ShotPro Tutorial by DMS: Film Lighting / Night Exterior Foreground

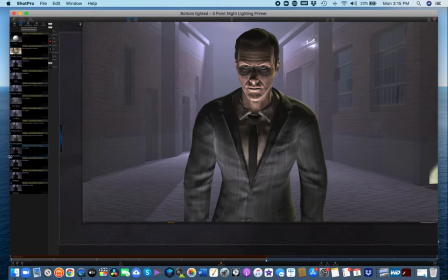(6:41)
So for instance, look at this shot where the set is backlit and the actor is bottom lit and if we were to suddenly turn around
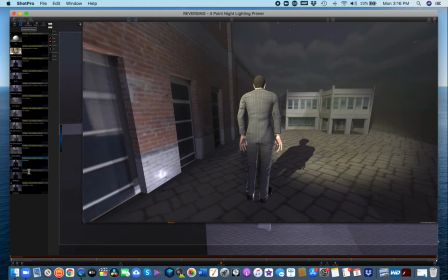(6:51)
and put the camera behind him it would look like that all of that backlighting would become front lighting and if we tighten up the frame we would look
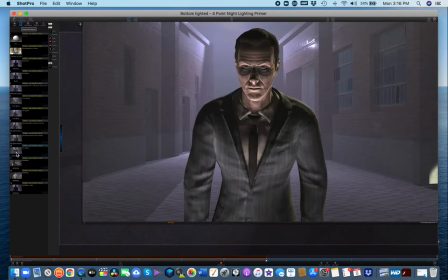(7:01)
like that doesn't look anything at all like our nighttime effect
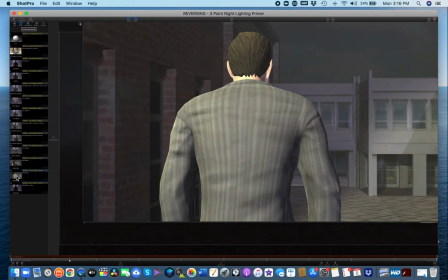(7:06)
imagine if you turn around look like daytime except with a dark background so
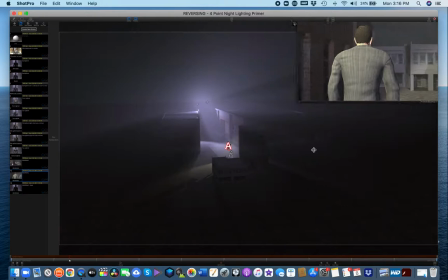(7:12)
in order to really to make this match the rest of the sequence suddenly
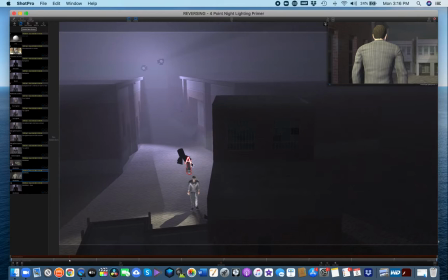(7:17)
shooting in this opposite direction you have to stop and take 20 minute break for the
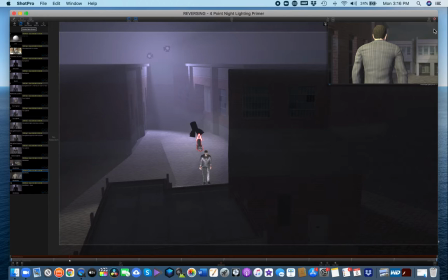(7:23)
lighting crew to take these two lights bring them way back over here to essentially reverse them so that they're back here out of frame somewhere hitting him backlighting him in this new position for this new camera angle I should say and they'd have to reverse all the lighting on on the actor himself
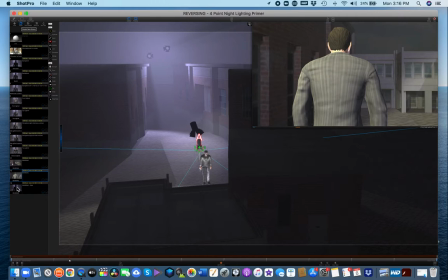(7:42)
as well in order to get it to end up looking correct in this new
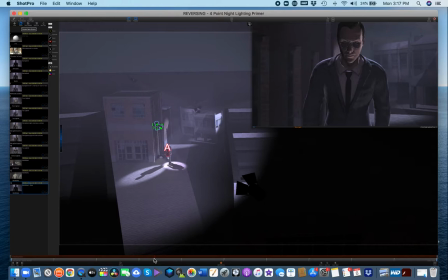(7:48)
position with the same contrast ratio and the same look as we had in the last setup before the director asked us to reverse and get a shot shooting the wrong direction.
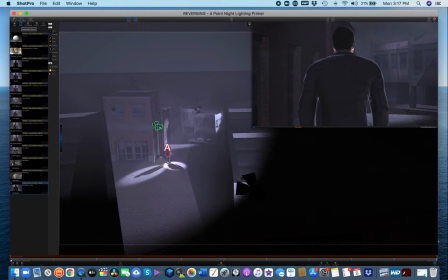(8:04)
So can you imagine if he then said, okay, now I want you to get a close-up of him, you know, from here. So put the camera now in front of him. Then the lighting team would have to go and reverse all that lighting and all of this stuff again, going shooting back and forth in two different directions.
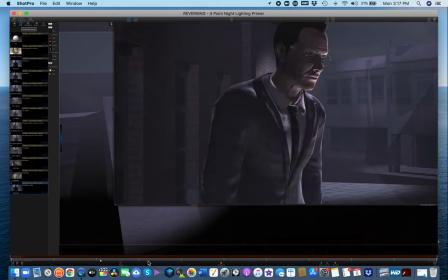(8:23)
So very important takeaway from this lesson is always shoot all of your material in one direction at a time before you go and start shooting in another direction, because that's going to require your cameraman to relight. Okay, I hope this has been helpful.
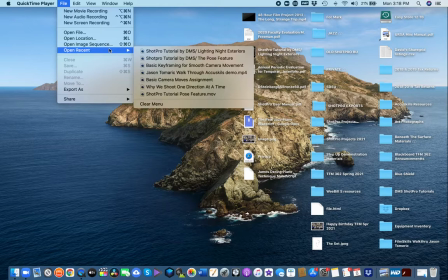(8:42)
This is David Max Steinberg with another tutorial on using ShotPro for narrative storyboarding.